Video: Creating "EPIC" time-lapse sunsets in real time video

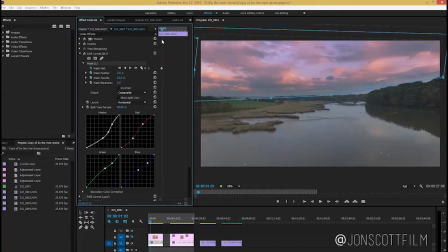4:14 You can actually see that the level of the trees doesn't really change much in the clip, but I can just add in a few keyframes to track that,
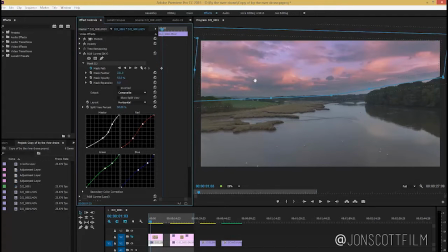4:25 and with a bit of feathering you don't need to spend ages creating a really accurate mask. Now you'll see that I've also got one for the land, and a real quick and easy tip is all we need to do is take the sky one, which has already got the mask on,
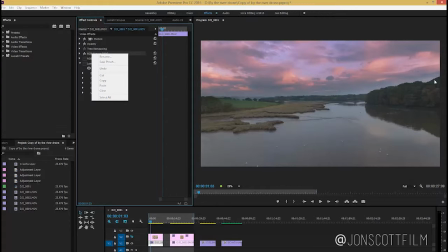4:42 and obviously with the land we just want the opposite. So we've got the sky as the top half, we want the bottom half. So if we copy the RGB curves and then paste it,
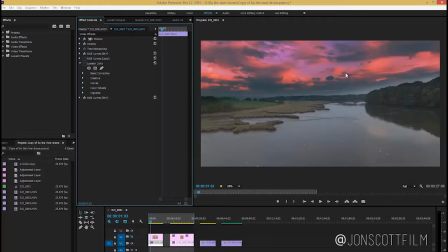4:55 and we've now got two effects, which is obviously what we don't want.
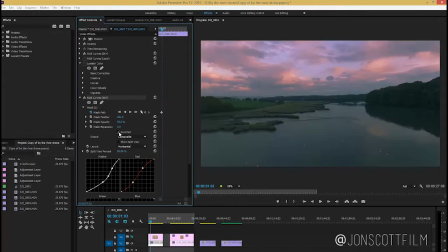5:00 And if I just twiddle this down, I can then select inverted, and that inverts the mask, and then I can apply my effect just to the land.
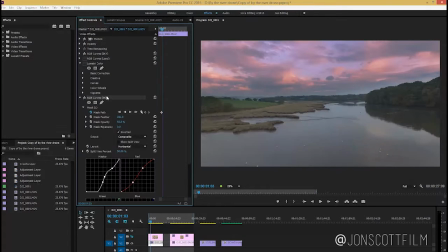5:09 And that's exactly what I've done. If I just get rid of that one, to this one here. So if I turn that on, I've just applied a different set of curves and I've graded that to give it the look. So I've just brought out a bit of the greens, I've blued up the water,
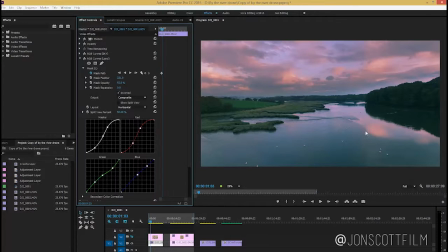5:25 I've increased the red so the reflection of the sky in the water is the same as the land, and then we're good to go. Finally, so if we just scrub through that, keeps the same effect throughout the clip.
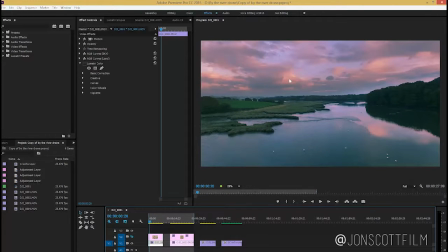5:42 Now what we need to do is change this over time, and this is where the adjustment layer comes in. So what I've done is I've applied an adjustment layer, and I have then,
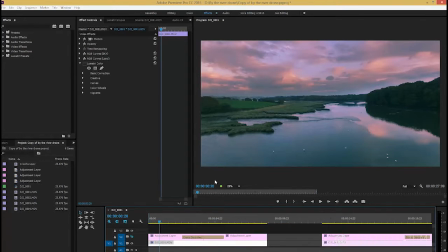5:54 if we just zoom in to the actual clip, you'll see that there's two adjustment layers here with a cross dissolve, and you might have already figured it out. If we go into the color panel, I've applied
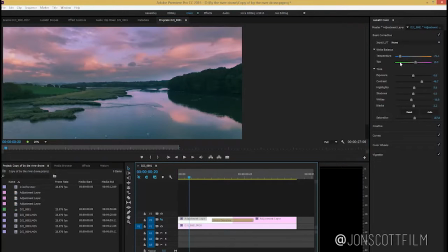6:10 on this adjustment layer using the Lumetri color panel, I've pulled the color temperature slider over towards the blue. Just turn that layer on. I have pulled it over to the blue,
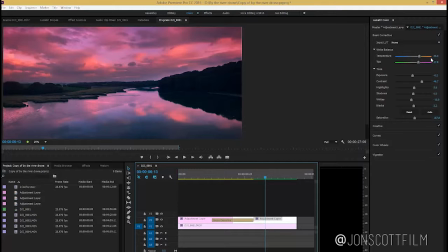6:25 and then on this adjustment layer I've got another Lumetri and I've pulled that over to the orange side, so the opposite in the color temperature, and with the tint I've boosted up the magentas.
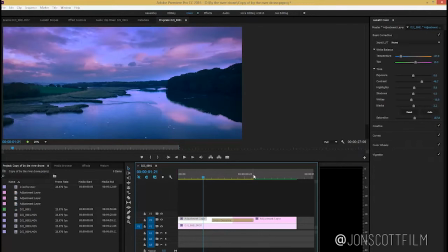6:39 So we see the difference between the two. And now obviously we want a smooth graduation between the two, and this is where the cross dissolve comes in, which nicely eases us from the blue clip
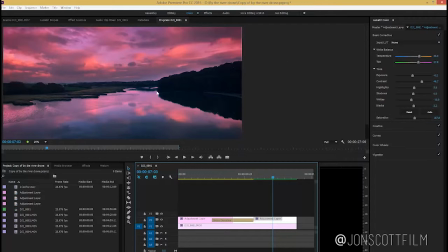6:53 into the warmer, pinkier clip that we have here.
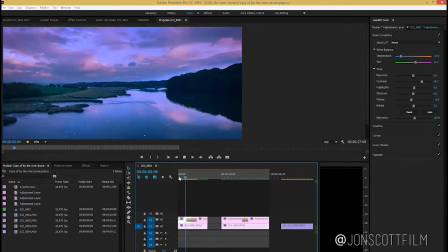6:58 So if we just play through, we see that there.
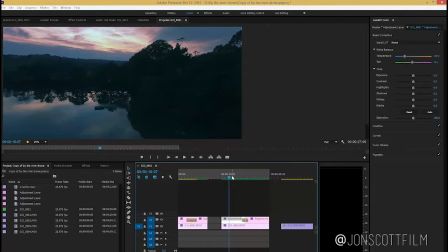7:04 And it's exactly the same on this clip here.
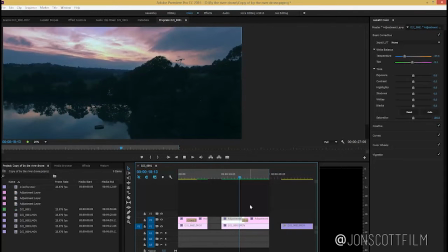7:07 So as we pull up, the color temperature is then changing to bring out that sunset.
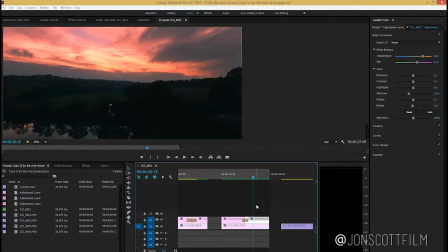7:14 The other thing I've done just to sort of sell the effect is actually on the second adjustment layer is actually brought down the exposure slightly. So I've done that by bringing down the shadows and the black points, so the clip has the effect of getting darker, as you would expect as the sun goes down.
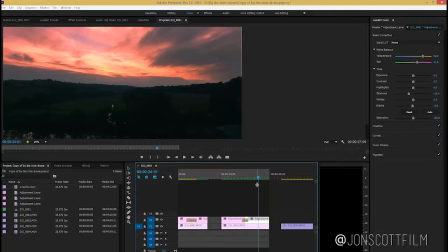7:34 Okay, so if you got all that, that's pretty much where I'll leave it.
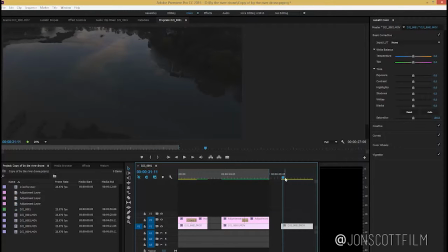7:38 For those who want to see a complete demonstration, what I'll actually show you is how I did it on how I would do it on this clip here.
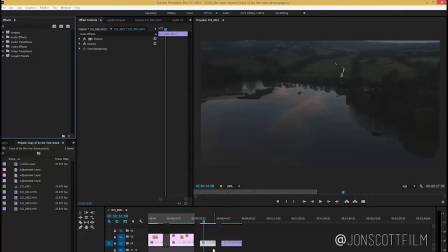7:46 So if we jump back to the effects panel and we take a look at this clip here.
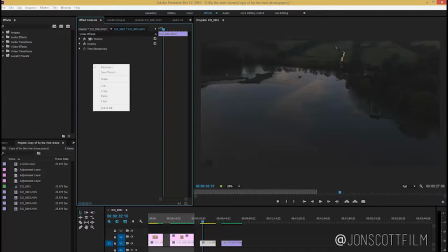7:54 So what we're going to do is go ahead and we're going to put an RGB curves effect on.
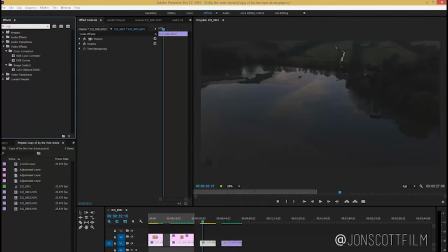8:02 So if I jump in here and put this on here, and then what I'm going to do is, if we just start off here, I'm going to grade it for the sky to begin with.
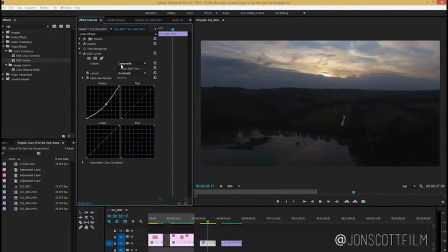8:16 So, and actually what helps me is if I just put a mask on to begin with,
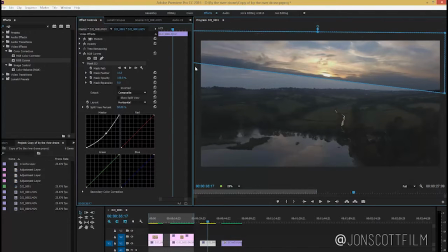8:24 because otherwise I'll get distracted by the land, and it just helps me concentrate on what I'm doing. So we'll just work on the sky. So we're going to pull down the exposure, not too much, and if we kick up
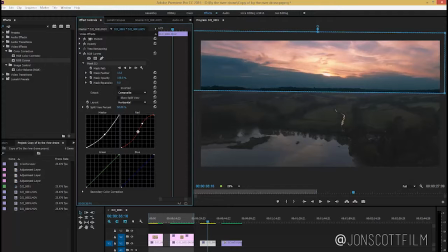8:41 the reds in the highlights, and then if we pull down the blues, and that's just going to give it a little bit of a yellow tinge, and then same with the greens, a little bit less than that,
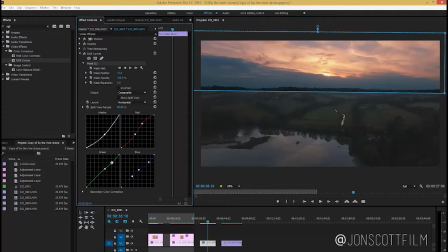9:03 something like that, for example.
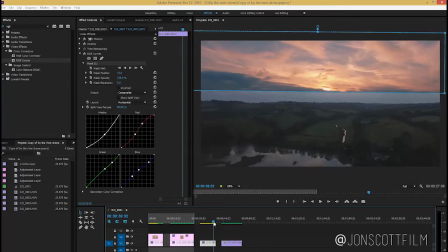9:09 Okay, and actually with this one we can probably get away with this square mask if we feather it,
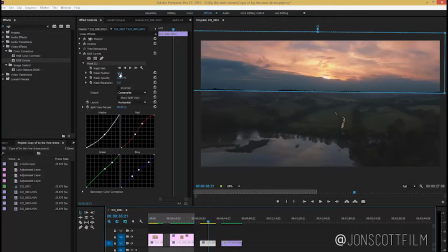9:16 because the horizon is almost completely straight. So let's go ahead and feather that mask out, probably about, let's just have a look as we feather it, probably about 200 pixels, something like that.
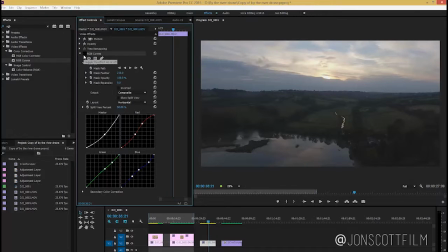9:35 That's not too bad. Let's just have a quick look before and after. Yeah, liking that.
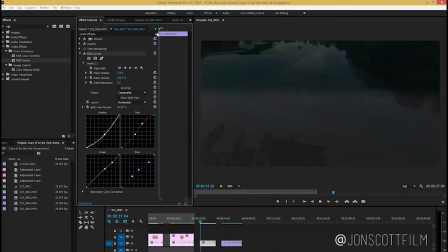9:42 So what I'll do now is I'll do a quick track on the mask. So if we go back to the mask, and it's obviously starting off screen, and then if we turn, so I'll turn by clicking the stopwatch here,
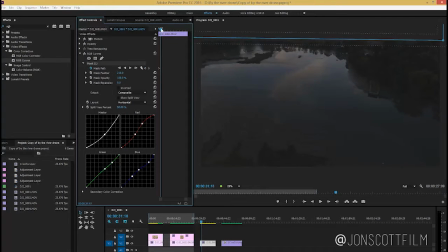10:00 that turns the mask path on, and it's obviously off screen until we get to about here.
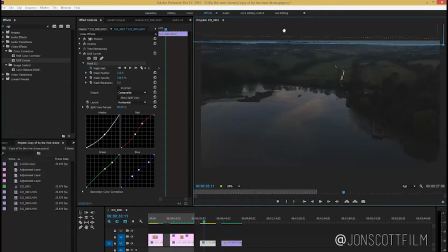10:07 So I'll just drag the mask down here, and then to
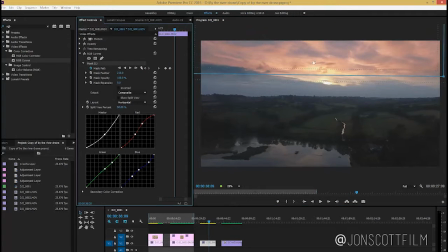10:13 about there to about there.
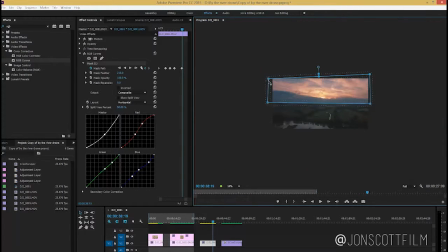10:21 Just zoom out a little bit up to here. All right, let's go back in.
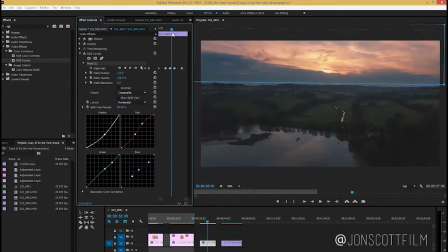10:28 And then it stays fairly static, so let's have a look at that. Yeah, that's tracking the horizon pretty well. There's a little bit there, so maybe just move it down there.
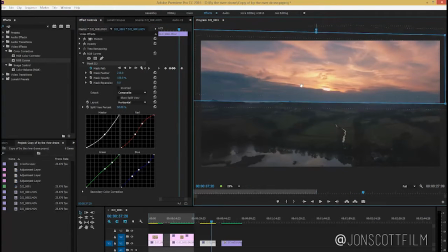10:42 And then down here as well, just to improve the accuracy.
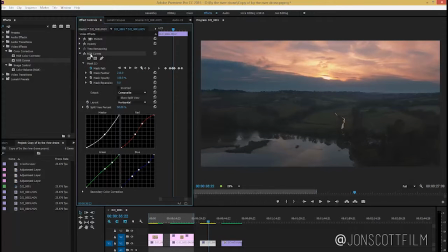10:48 That's looking pretty good. So if I then just rename this Sky, okay, and then if I copy this,
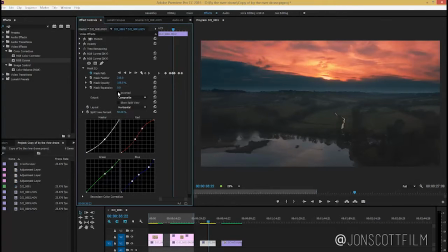11:01 paste this, and then invert it, we've now got one nicely masked for the land.
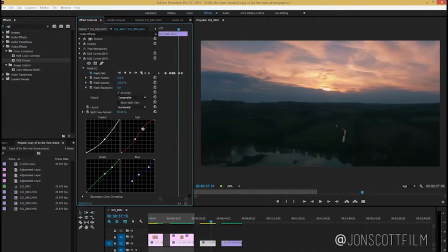11:09 But it's not quite how I want it to look, so if we go where we've got a little bit more land, say for example here,
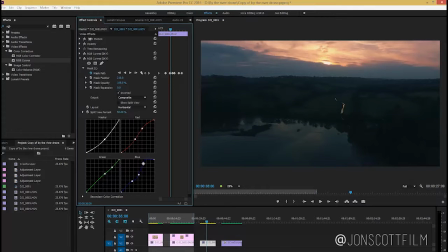11:19 I'm going to, going a little bit funky here. So obviously this is all just a taste, and I'm just doing a quick and dirty sort of grade here. I want to take a little bit of the green out. Probably don't want it that dark.
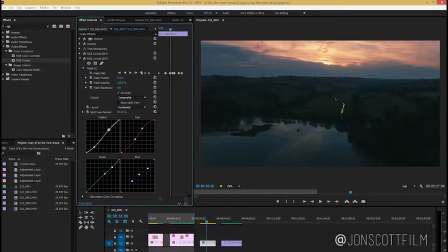11:39 Let's go and just bump up the highlight so we get the reflection comes out. And actually I think we need a little bit more, or not that much, no. We don't want an S-curve in it. So we want, there we go, we're bringing out some of the reds,
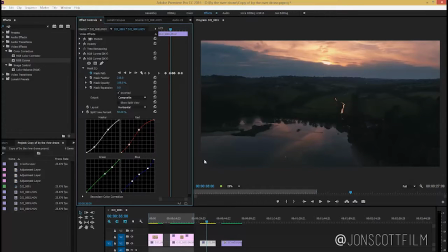11:57 which are obviously sort of more in the mids and the shadows, sort of selling that reflection off there.
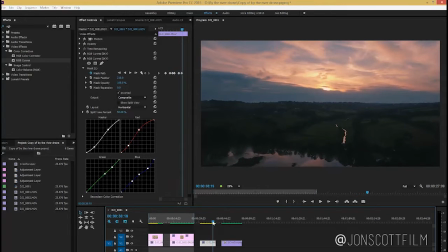12:04 And actually that's pretty good. So I'm pretty happy with that as an overall grade.
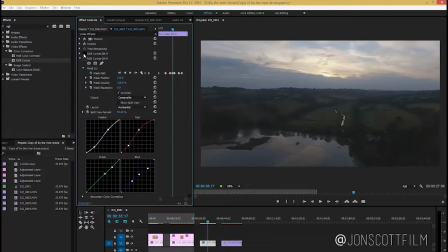12:11 Let's have a look. So that was before with the sky and the land.
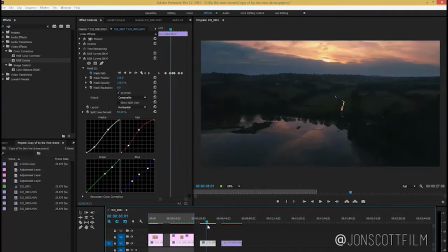12:17 Nice sunset. So if you just wanted a normal sunset shot without any sort of change in color temperature, that would probably do you quite well.